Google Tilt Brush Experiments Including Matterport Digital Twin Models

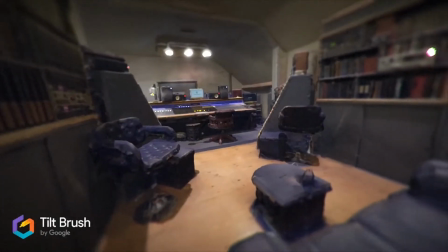0s
So I've recently been creating some experiments in Google Tilt Brush.
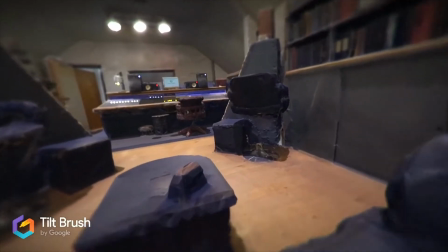3s
This experiment involved importing a Matterport digital twin model in
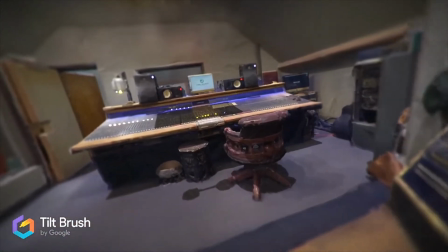9s
the form of an OBJ file into Google Tilt Brush and then adding various effects.
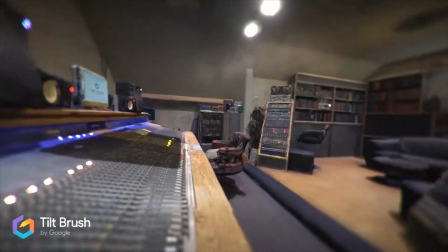14s
So some of the lighting you see on the mixer board there,
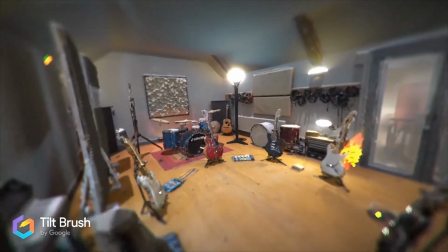18s
some of the lights that you see in this room here where I brought what's effectively my entire guitar collection and brought it into the studio,
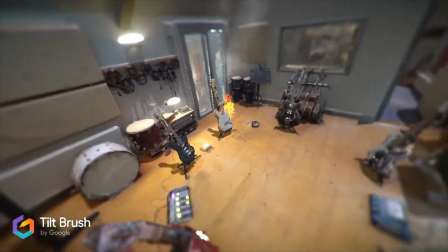25s
they're created in Google Tilt Brush. so taking the Matterport model and then
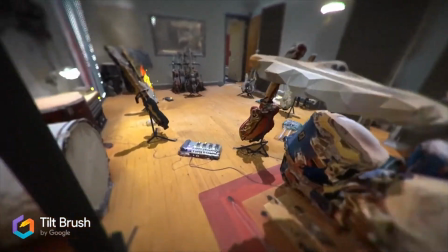30s
adding these extra effects to the model itself and and even
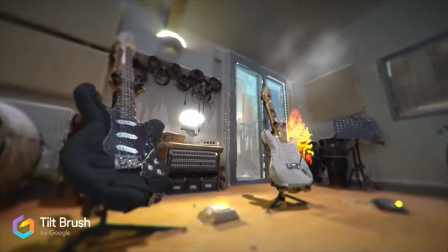36s
this fire effect on the white Fender Stratocaster which is a kind of dedication
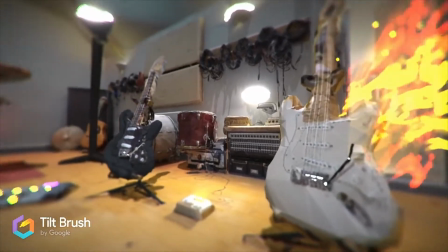41s
to Jimi Hendrix as he used to set fire to his guitars on stage occasionally it really
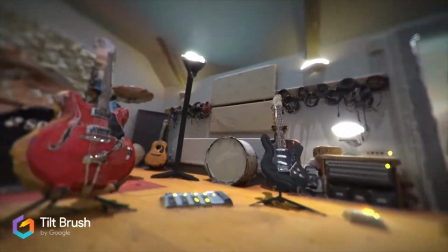46s
does sort of add an extra layer of well interest realism in some cases and in this case I used a bit of artistic license as you can obviously see.
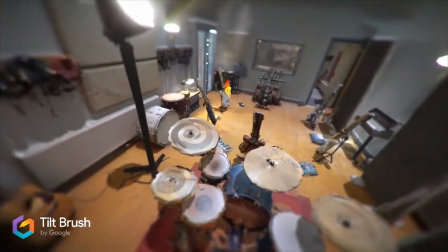56s
So as we pan around the back of the drum kit here,
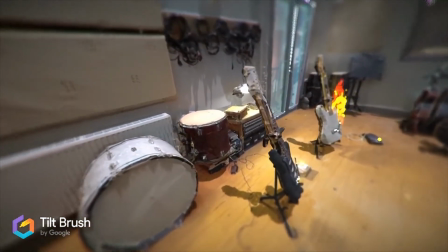59s
you can see that adding those lighting effects to the existing light model within the scene really just bring it to life a little bit.
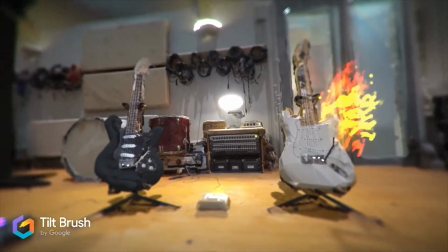67s
And even the blurring around the edge of the Google Tilt Brush output when you record
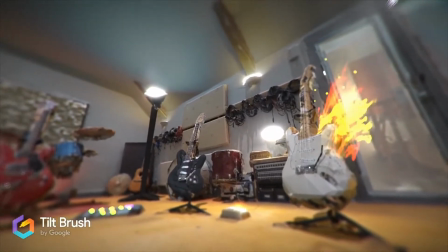73s
the video just allows you to focus on the center point but also covers up for some of the inaccuracies of the model etc.
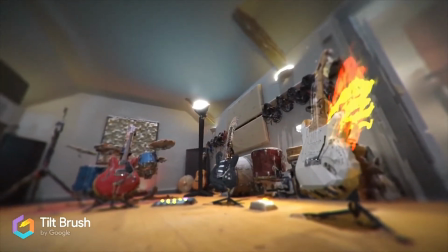81s
and some of the low resolution that you find in many VR applications simply because it's early days in this technology.
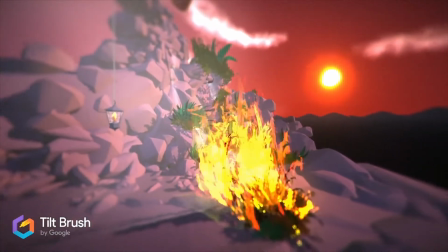88s
Here we have an example,
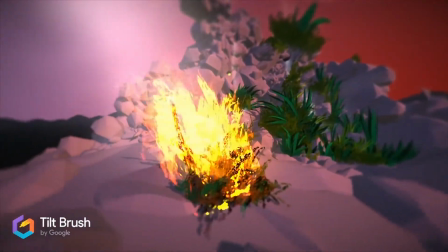90s
one of the first examples I was trying out when I was just trying to create the most realistic fire I could and what I did was combine the Comet tool with the Fire tool.
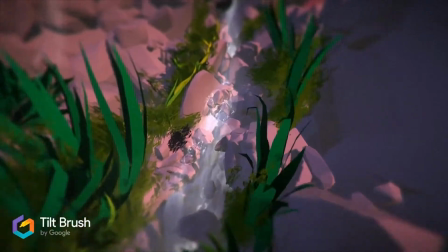99s
In addition the Comet and Fire tool are used here to create as realistic water
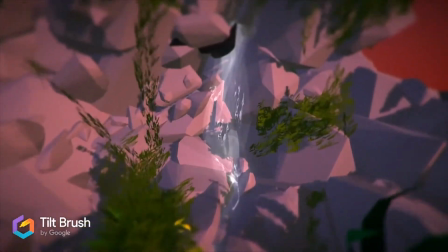104s
flow impression as I could and obviously all these rocks in the background are
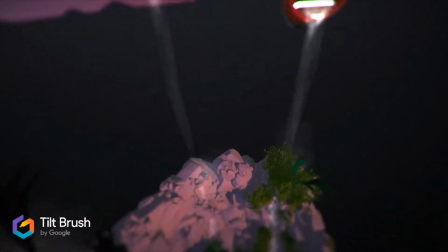108s
created with the matte hull tool and then the vegetation is with the there's there's kind of a bristle tool and then there is there's a
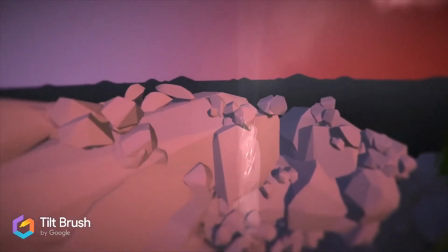116s
tool which creates the kind of leaves and plants that kind of thing so again here we're focusing back in on the water effect which using the comet and
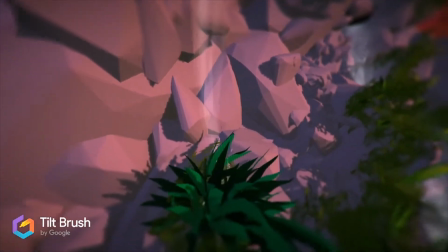125s
using elements of the well using the fire tool to create the kind of glistening effect of the water it really does work effectively And then
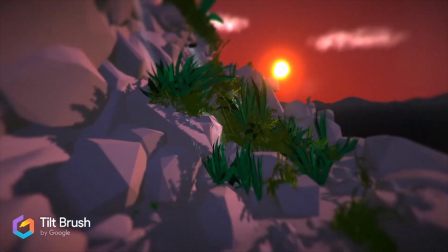133s
you've got a light in the background for the sun, and you've got some smoke which represents or creates the clouds.
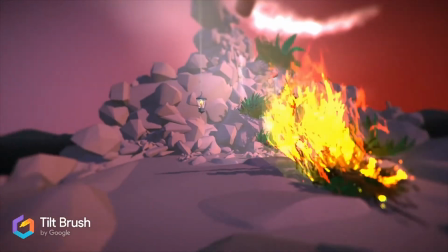138s
So it was an interesting experiment in creating fire and water, and it was a kind of fun scene.
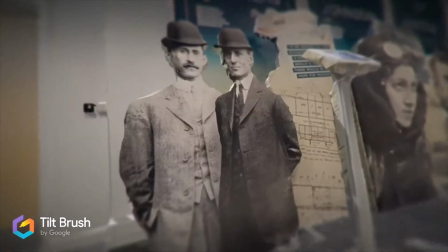145s
Now bear in mind, a lot of these scenes really do look amazing when you actually go into VR using the headset.
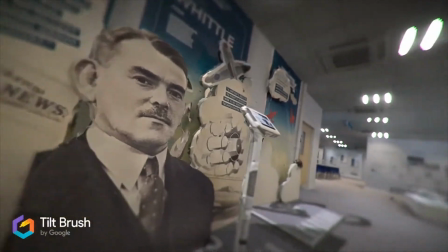152s
Here we have another experiment, which was Airbus Visitor's Centre at Broughton in North Wales,
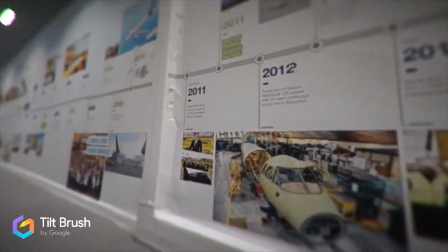158s
which is in the UK. and what I did was import again another Matterport digital twin so I scanned
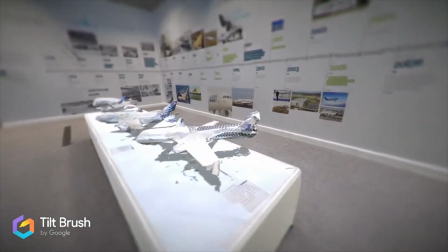165s
using the Pro 2 camera and what we can see here are the the various models and the kind of backgrounds
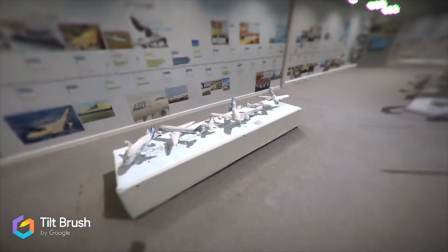173s
the designs and the kind of timeline of Airbus as part
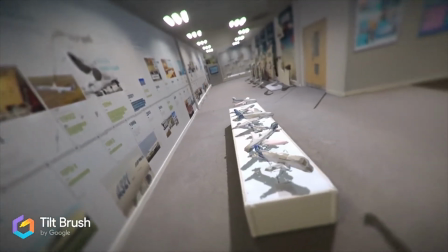178s
of the visitor center experience if we're just rotating again with sort of smooth camera movements around the
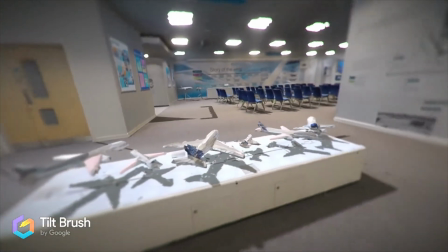183s
scene most of the scene export from Google tilt brush
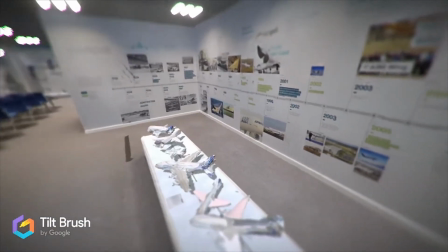188s
is the Matterport model but what I did was add some lighting effects into the ceiling
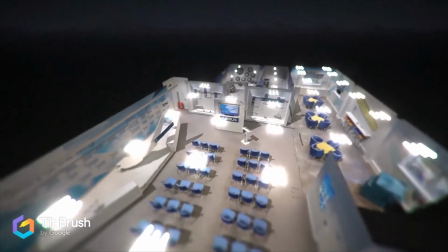193s
and just a tiny bit of smoke just to give a little bit of haze from that light as well just to create again a little bit more realism and
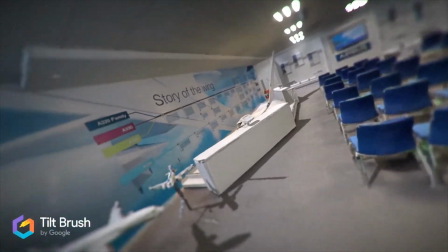202s
it really just worked to quite a nice effect so as we go back down into the model you can see the model aircraft and
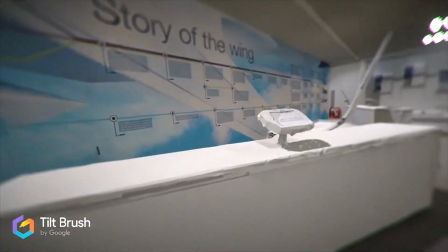209s
then as we go around towards to see the the wing.
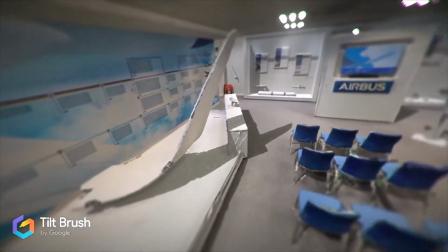213s
What I was trying to do at this point was create a kind of really drifting almost
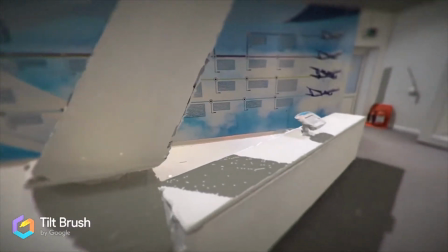219s
like a flying effect now as we rotate into this turn and go through.
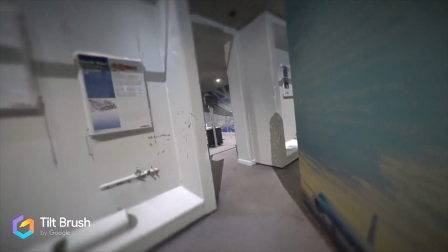224s
So as you can see it kind of tilts and banks to one side then the other so really giving an impression of flying through.
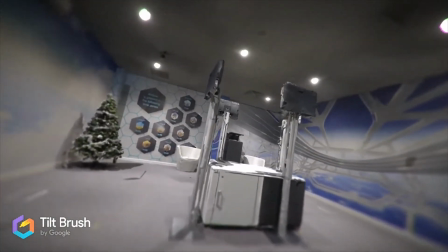230s
So as we go into the VR room in the visitor's center again making camera movements that go low down then
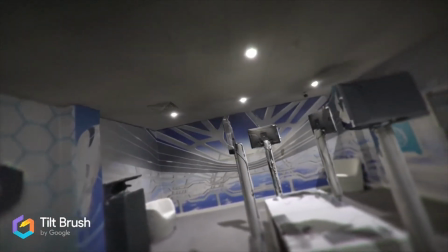237s
high up to the ceiling would actually be quite difficult to do manually or with an actual camera.